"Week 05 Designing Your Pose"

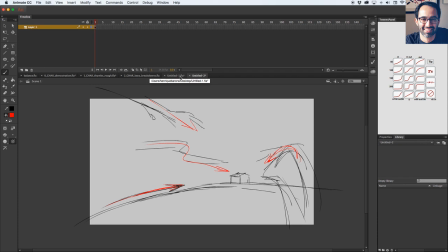(81:50)
As long as we keep the idea of like going to a place and like swinging so we can practice drag and that kind of stuff, it's fine. Again, kind of like the assignment. It's kind of like guidelines, but the more we stay close to it, the more we can practice the stuff we've been practicing.
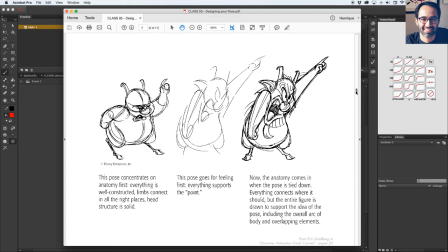(82:11)
Here's a very nice example from Eric Goldberg in his book.
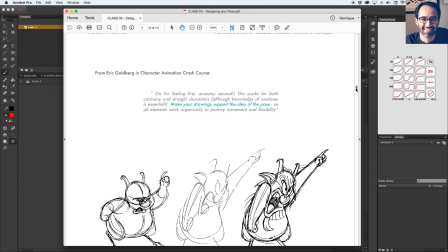(82:17)
His book's called Character Animation Crash Course, which is a very good book,
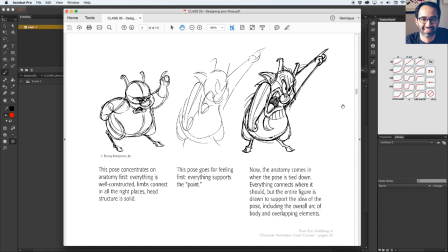(82:23)
and he presents that idea that we were talking about keeping you loose. So in the first example here, can you guys see my mouse here? In the first example here, he goes very, very like solid drawing.
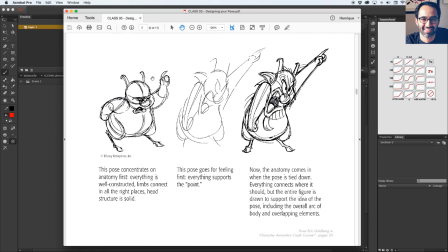(82:39)
So there's a really nice structure here, and it's a good drawing. It feels like a 3D drawing. It has volume. It has all the constructions lines are there. And then in this second example, he goes for energy first,
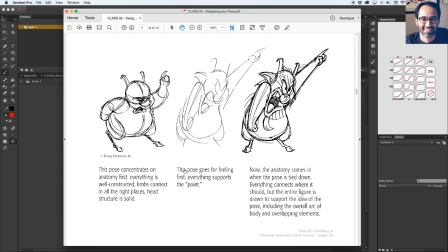(82:56)
like really giving the character a reason, a purpose, and kind of like pushing it. Remember we were talking about pushing it. I'm saying like you can push that here a little bit more, and that's a good example where these two characters,
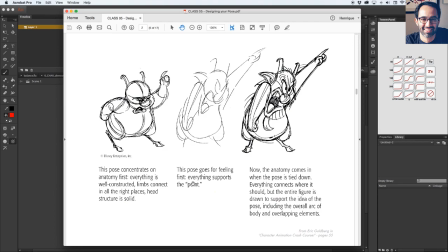(83:10)
the first and the second, they're kind of telling the same story, but the story is way stronger in the second pose. And you see how rough that is, but like everything is there. You don't need like more than that for your first pass, as long as the energy is there. And then once he established that energy,
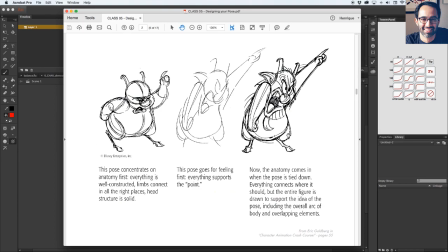(83:29)
and then he goes and puts the volume and the solid drawing and the character structure, then he goes and put on top of it. And if you compare like the first one to the third one, you can see how much energy that the third one has comparing to the first one.
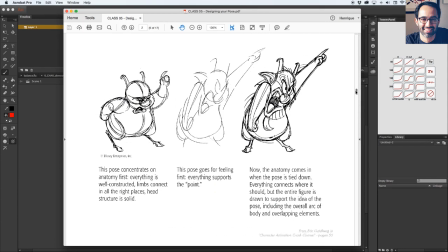(83:46)
And that's because he goes for energy in the very first pass, finding those lines. So let's say the goal for this character is to kind of like, let's say, point to this direction, or like he's probably saying, look up there, it's angry about something that's up there.
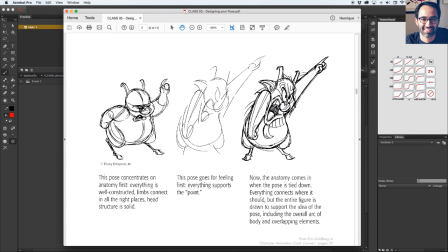(84:04)
So in this case here, the line, this line here, it's kind of like pointing here, so it's not really pointing there. So the most important thing for that pose is to make it strong, to point to that pose.
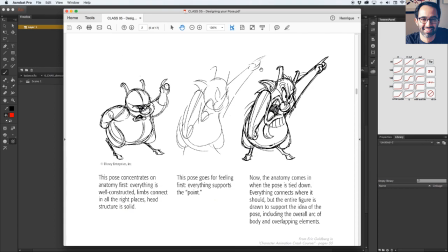(84:23)
So he goes and really makes that line straight, and like it points there. That's how you push a pose. So what's your goal? And then you push it to that goal, and then you bring design. So that's the thing I was saying. Don't try to make an illustration out of every single drawing in the first pass.
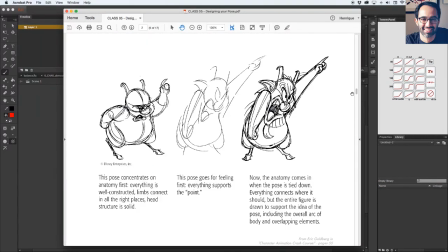(84:41)
Go for energy, go for simple, go for intention. When I say that, and especially the assignment having, like the assignment being an action scene, it's very easy to make a confusion in your mind that
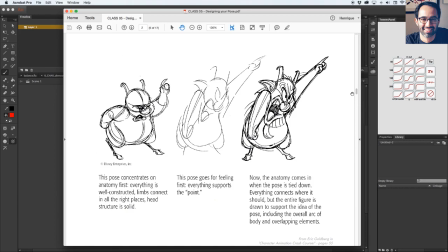(84:56)
okay, so he's talking about the poses being like super broad or like super full of energy, and like that's how we need to do, right? Yeah, maybe it is for the assignment because we are kind of like working with an action scene, but
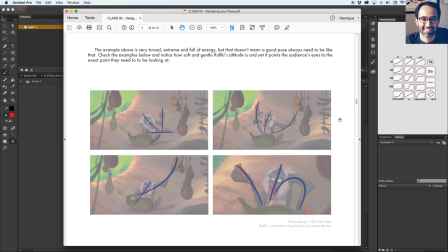(85:11)
I have like this example here, which I traced from Lion's King. That's the moment where Rafiki discovers that Simba is alive, and it's a very like subtle moment.
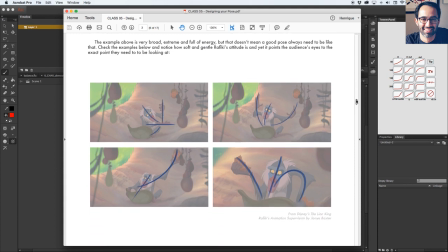(85:26)
It's not like an action scene, but you can see that even in those moments
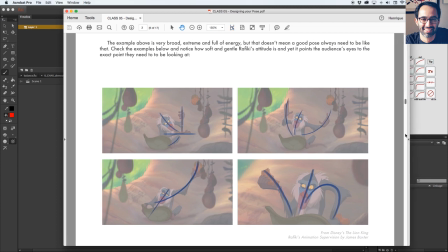(85:34)
there are lines that direct the audience's eyes exactly to the point where we should be looking at. So if you see, like, he's preparing something here, so all the lines, even like his knee and his whole pose, is drawn to direct our eyes to
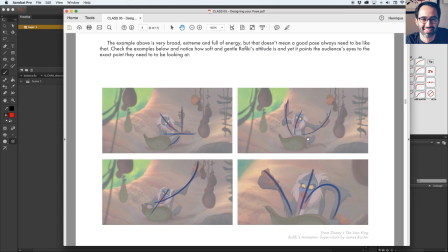(85:53)
that place.